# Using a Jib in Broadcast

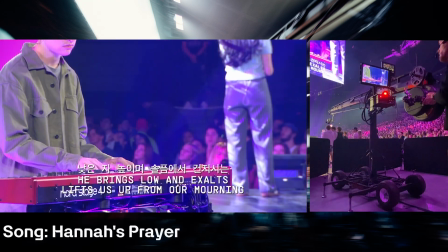0:05 Hello everyone, I'm John Myers and I'm a jib operator. In this video, I want to break down my thought process regarding how I run jib in a worship environment.
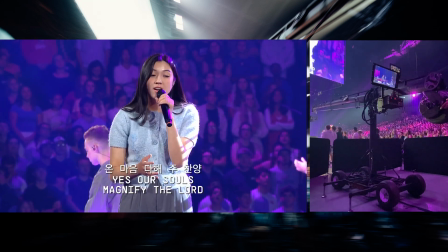0:14 So the first thing I do when I'm running a jib is I think about different types of moves.
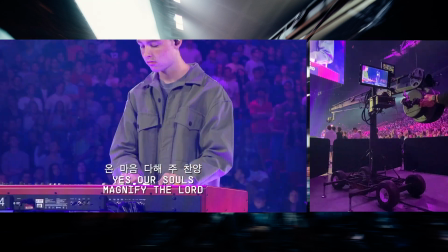0:20 I kind of categorize these moves into three categories: big moves, small moves, and revealing moves.
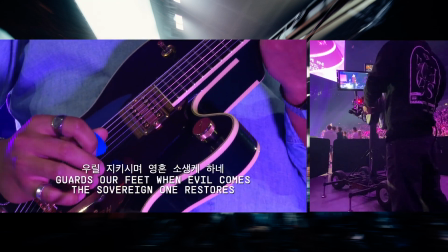0:28 So let's start with revealing moves. I think of these as great ways to transition from song to song.
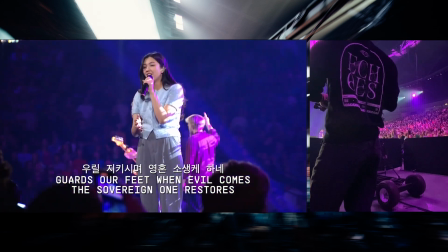0:36 There's going to be that interlude time where you just don't quite know what's going on,
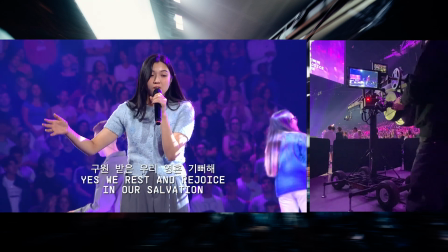0:40 and we'll see this later on in the video. But we can also use revealing moves to reveal something,
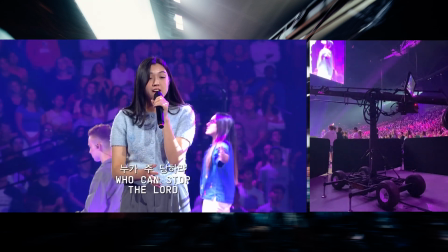0:47 right? So let's say we could reveal the stage with a move that starts from behind the crowd members, and we'll see that later on as well.
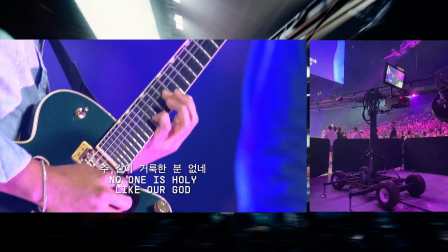1:00 The next type of move is big move, so that's what we see here right now.
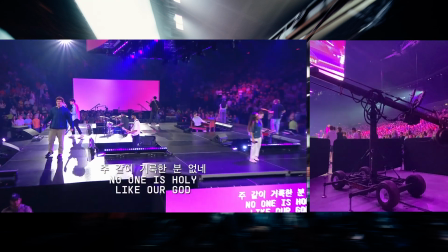1:04 A big move is something that keeps up with the energy of the song.
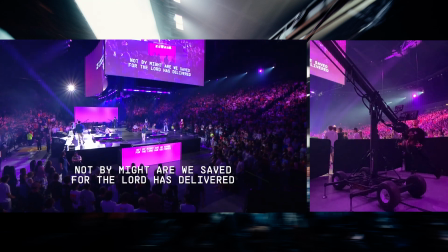1:10 So the director's job is to orchestrate all the cameras,
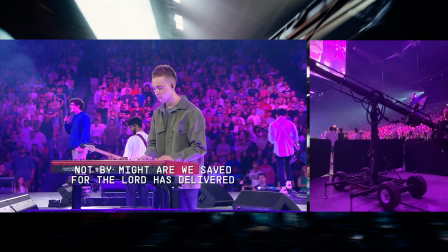1:15 in this case 9 cameras, to all keep up pace and energy with the song.
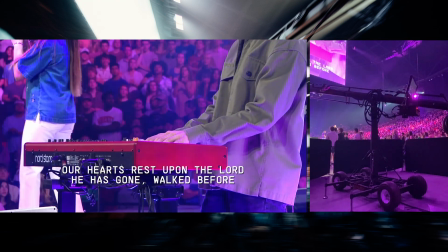1:20 And as we get to more energetic moments of the song,
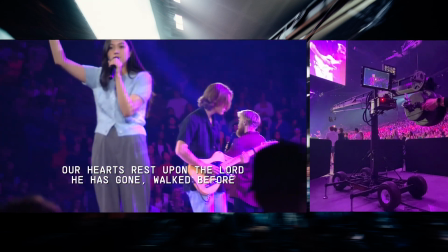1:25 like for example the chorus or the second or third bridge building up into the final chorus, we'll see the band pick up their energy.
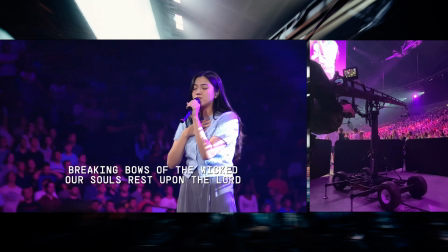1:33 And so as camera operators, we should also do the same thing, and a jib is no different.
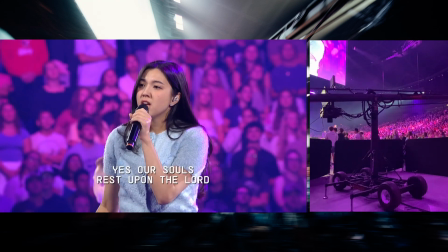1:38 In fact, a jib can add a ton of energy, and it's definitely easy to go overboard with that.
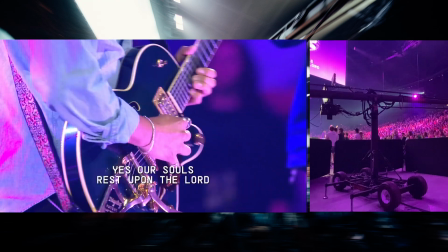1:43 And so here's another example where we hit the chorus again and we fly in with a nice shot toward the lead who's on the opposite side of the stage.
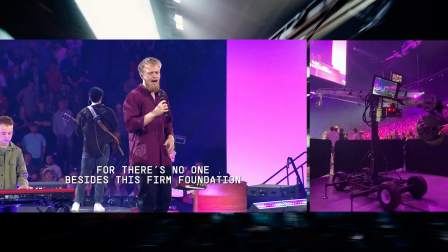1:54 Big moves allow you to give context to the room,
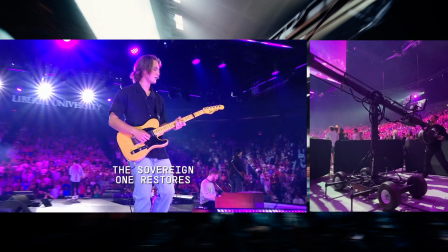1:58 and especially in this scenario where we have a round stage, it's not in shotgun, we are in the round.
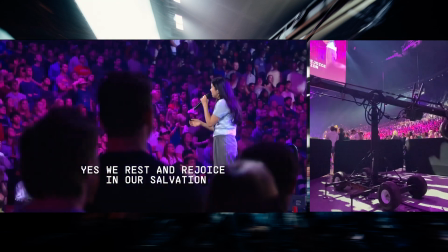2:04 Moves that show off the room are really important to give the viewers context for where they are in the room.
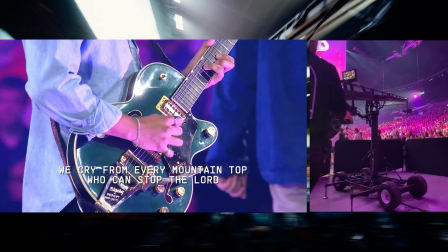2:12 So we'll talk about this as well, but timing is really important.
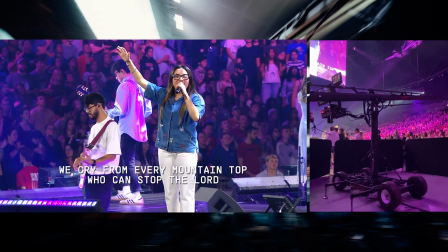2:16 And timing is something that I think just comes with learning the song,
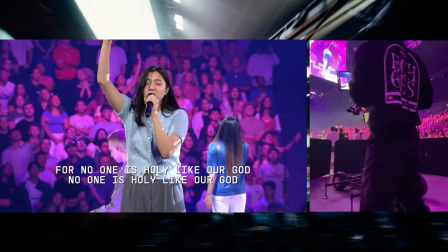2:22 and also just with experience, knowing how quick you're able to reset.
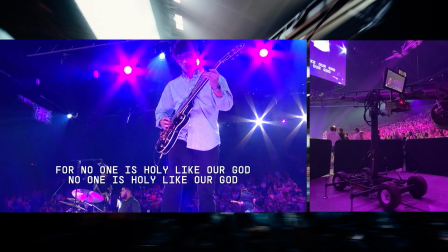2:28 I like to think of this as reset time, which is the time between ending a move and then starting a new one.
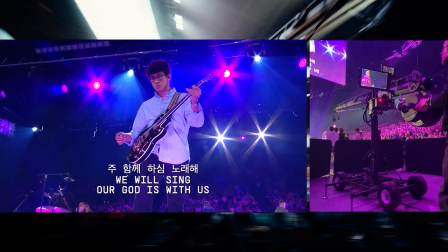2:36 So you'll see a couple pretty quick reset times.
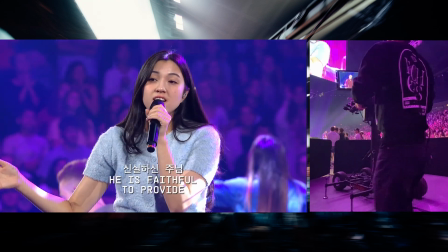2:40 And that's partly because I got the timing wrong, or partly because the director took me when I didn't quite expect him to.
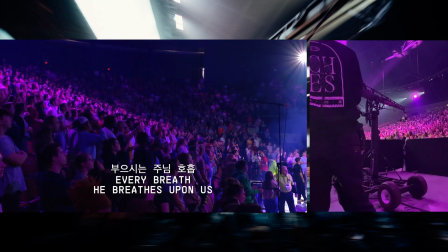2:46 Now, I've worked with this director on many shows, and we have a pretty good timing down.
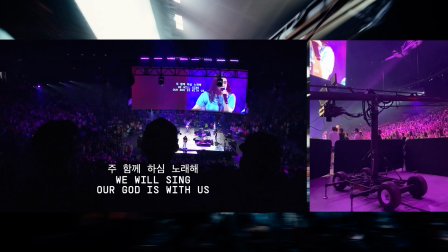2:52 I kind of know when he's going to take me, and he kind of knows when I have a shot ready for him. Sometimes we get a little off sync though.
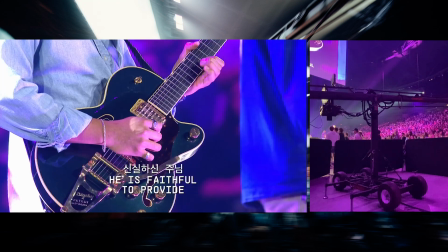2:58 And so you really do want to make sure you have control in order for your reset time to be as short as possible.
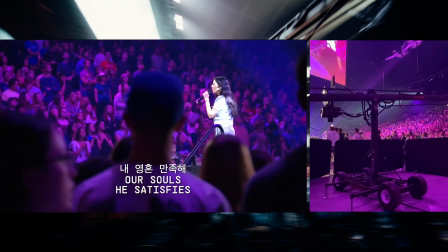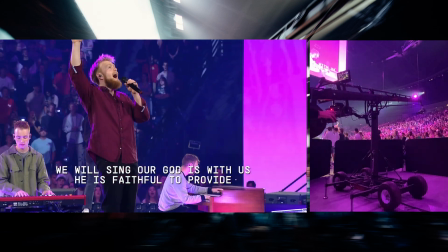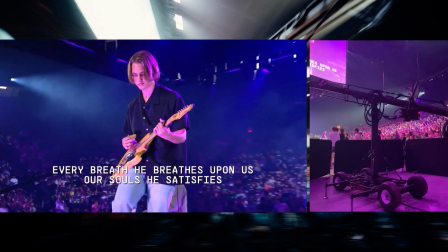3:16 In this moment here, we're just kind of swinging back and forth, waiting for this moment where the band cuts out.
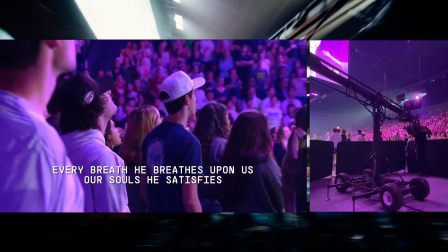3:23 And I might be taken, I might not. I'm not really expecting to, but I'm always giving him a shot just in case.
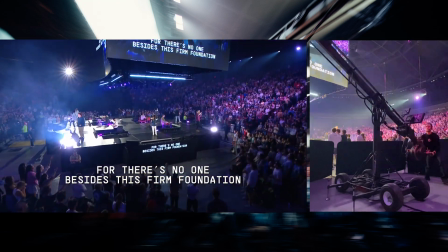3:29 I'm always shooting, and I think that's something really important. I'm never not shooting, even if he's not going to be taking me at all.
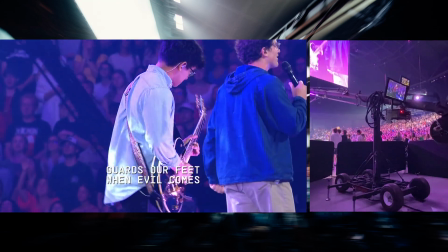3:37 And obviously, with the lead vocalist on the opposite side of the stage,
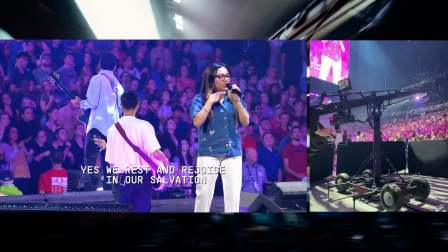3:41 it is very challenging for me to get something that he might want, but there's always an opportunity to get a shot.
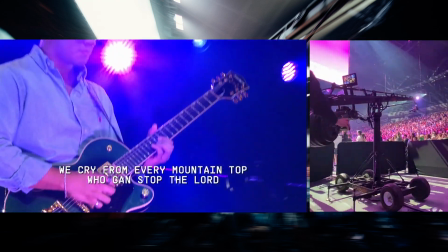3:48 So when that band did cut out, I figured he would go to me because I was able to give him context.
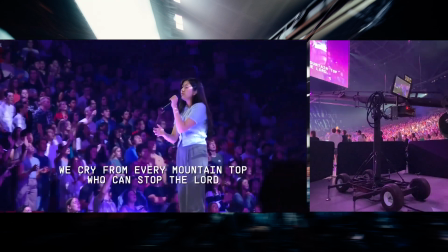3:54 I was able to give him a nice big move into the drum fill.
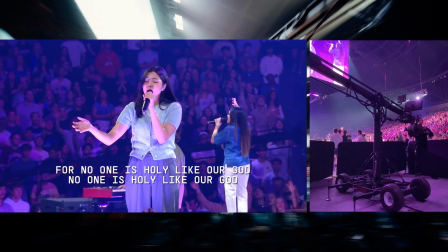4:02 And then here again, we have another opportunity where the band cuts out again,
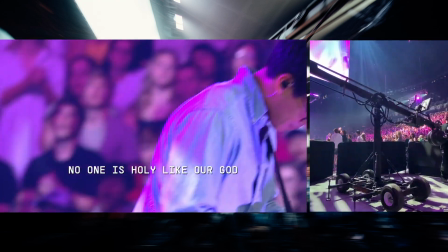4:07 there's a long vocal hold, and then the rest of the band comes back in. Stuff like that, you just gotta be ready for.
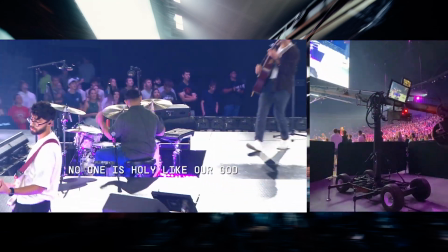4:13 And that really just comes with knowing the song.
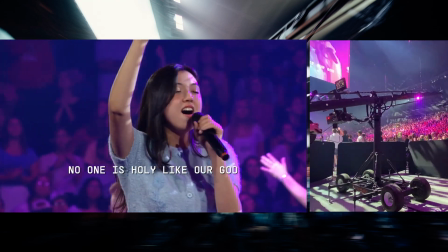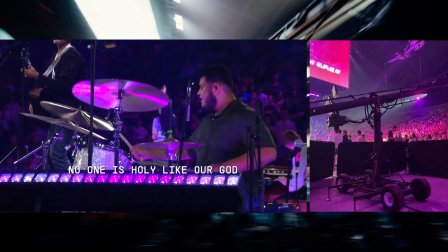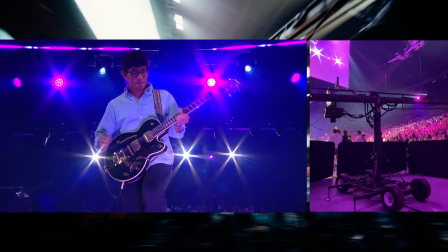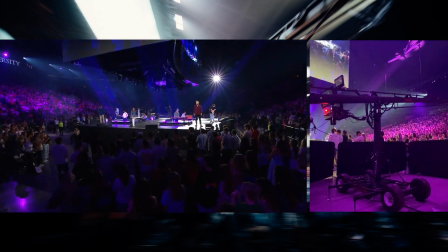4:33 So this next song here, we start off really slow.
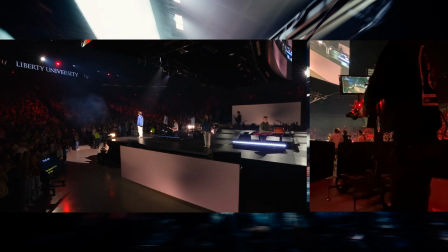4:39 Very dark, dramatic piano chords that are being played here. And the lead is right here in the blue shirt.
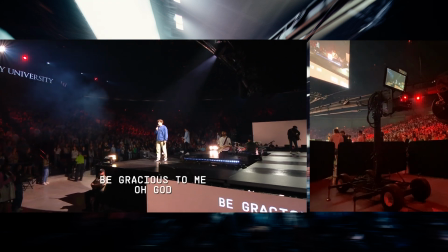4:46 And so we have a great opportunity. He's right on our side. This is a great opportunity for small moves.
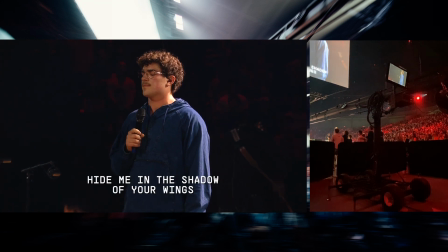4:52 Now, here's where we need to really pay attention to what's happening.
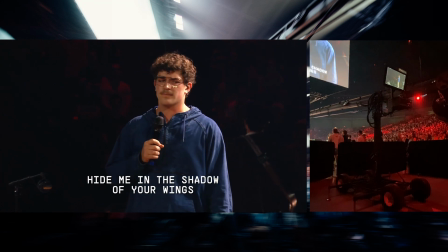4:57 You can't see it in this shot, but I actually have another monitor that has the multi-view, broadcast multi-view of all the other cameras.
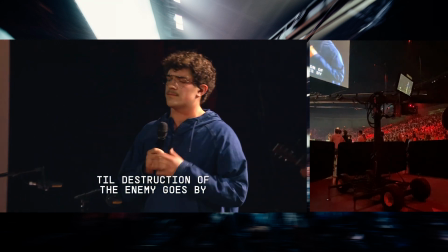5:03 And right now we're on the lead camera. He's in this tight shot, so I'm going to go head to toe, kind of compliment him right now.
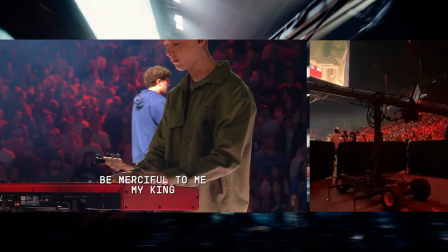5:10 I know you really can't see it, but I'm going to go head to toe just in case the director wants to cut to me. Well, the director goes to a shot of keys, and in this moment,
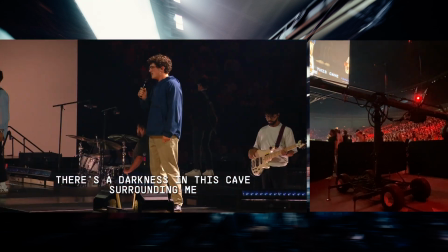5:18 he tells the center line who had that shot previously, that tight shot, to go to a head to toe. And I go,
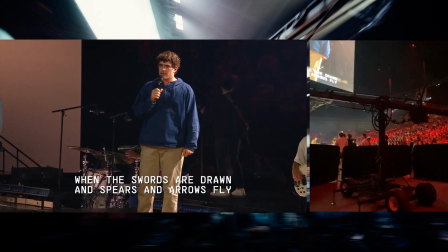5:24 oh, this is my chance to go tight shot. And here we go. The director takes it. Now, why?
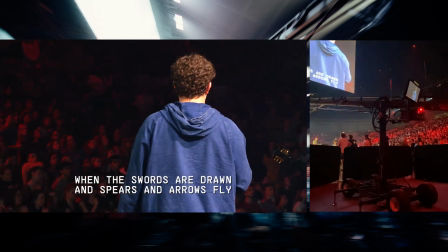5:29 This is where knowing the song is key, because right when he ends this line, "Be merciful to me,
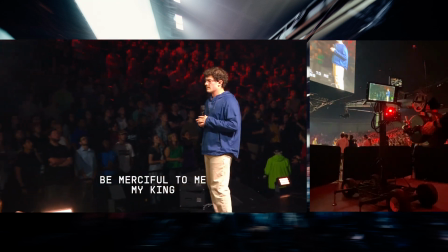5:35 my king," the band's going to start swelling, and then they're going to hit, and we get this shot.
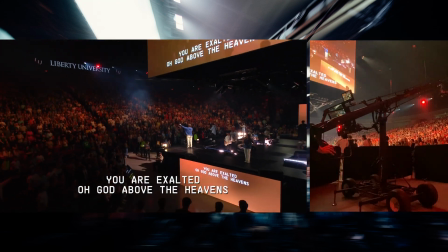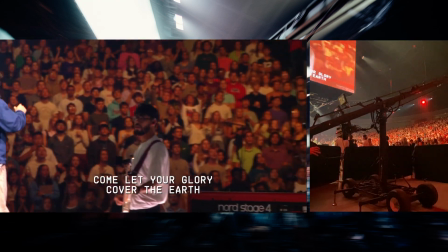5:47 That's really where knowing the song comes into key. And if you don't know the song, then watch rehearsal.
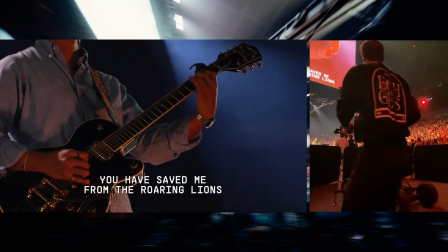5:54 I always swing around during rehearsal. It's just a way to shake off the dust a little bit if I haven't run for, a couple days, maybe a week or so,
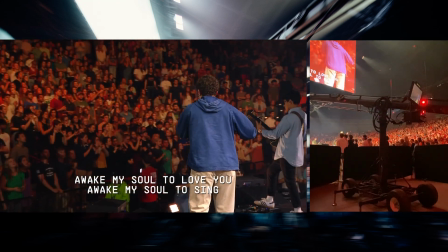6:02 and just get me back into the mood.
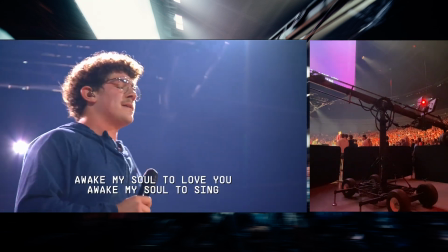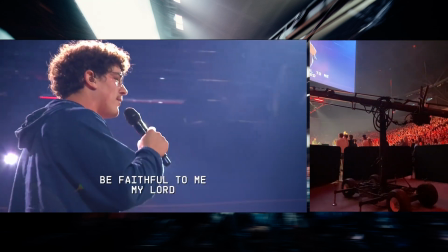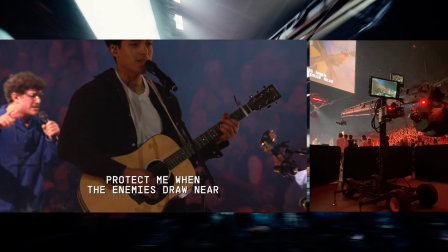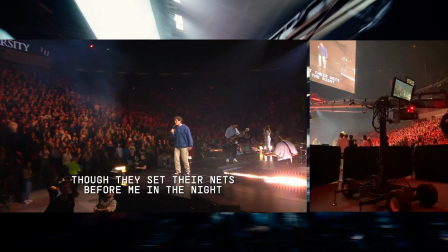6:22 Now, timing with the music is everything. I'm always ready for turnarounds, and in this moment,
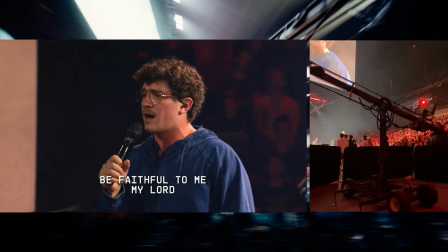6:29 I'm not really moving too fast, and so a reset time is going to be pretty short.
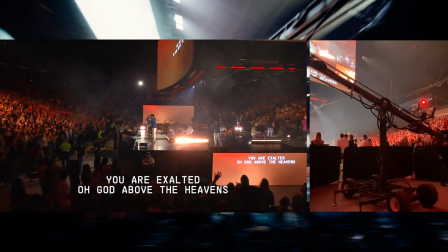6:35 But yet again, I'm always ready for that big move going into the course, just like that.
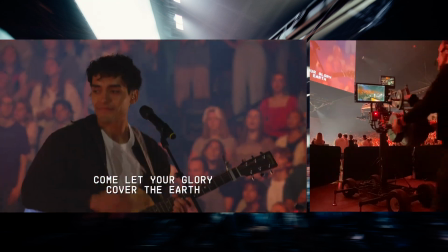6:41 I am expecting the director to take me in those moments, but we also have a steady roaming around, and it's very likely that he could take him as well.
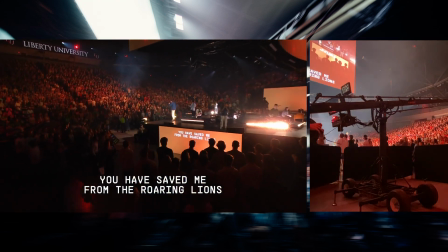6:49 So flying in on the courses, having to move ready for a turnaround is always something I'm looking for.
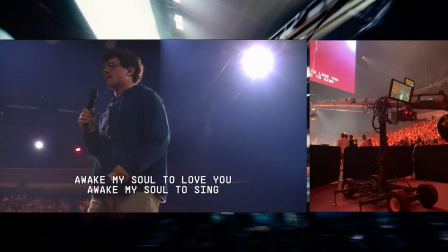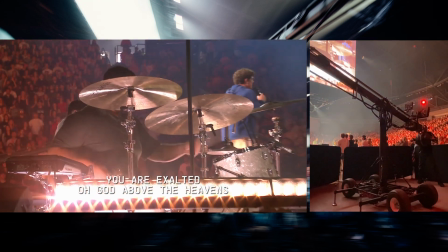7:01 Something else I'm always looking for is how can I take the lyrics and make that part of the move.
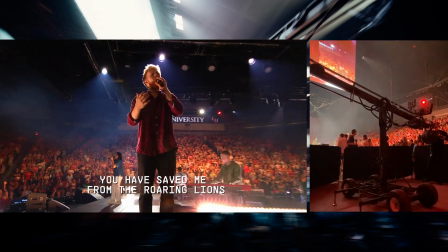7:09 So we saw that earlier in that first course where the energy rose up with the band and I flew up and away.
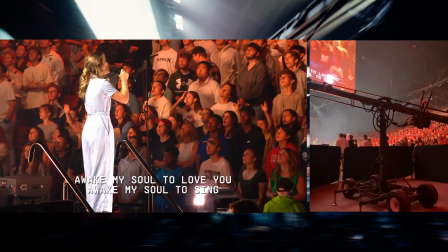7:18 But we could also take the lyrics and let that kind of drive how we're shooting.
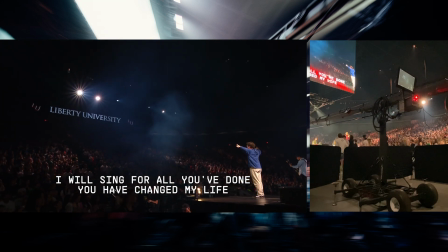7:27 So let's take a look at these lyrics. What are we singing about? We're singing about lives being changed, rescuing from the grave, kept me safe through the night.
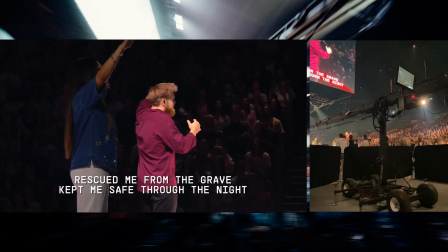7:35 Well, currently my jib's down pretty low in the crowd, and that was partly to hide from that steady shot.
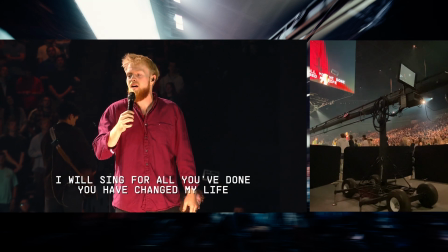7:40 He was actually shooting right across my arm. Keeping the idea of rescued from the grave, why don't we just fly up?
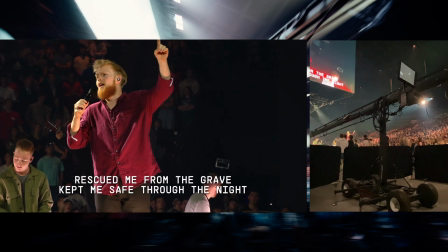7:47 So fly up, get some context, and then we'll fly back out.
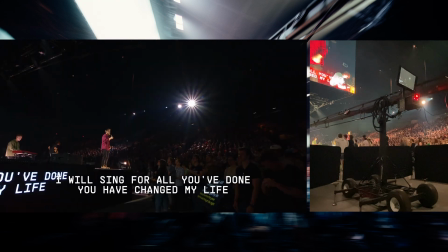7:51 That way we're not preventing any jump cuts from any other wide shots like the dolly or the other steady.
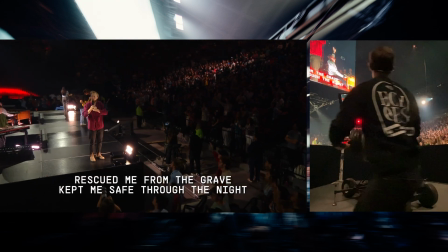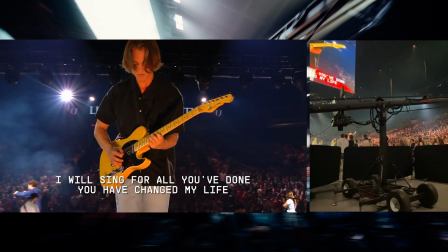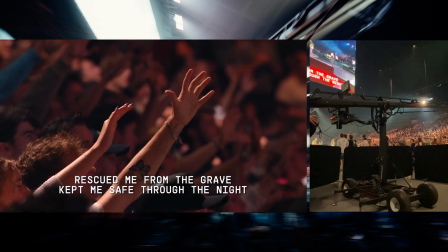8:10 And since we have another bridge, what can we do? Well, we can fly back in, keeping our options open here, keeping the director's options open,
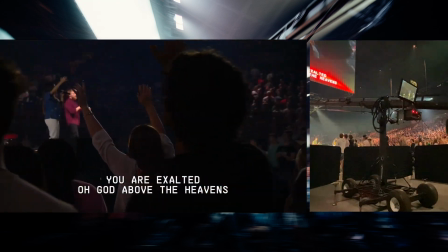8:19 but also knowing that we're going to drop out right here.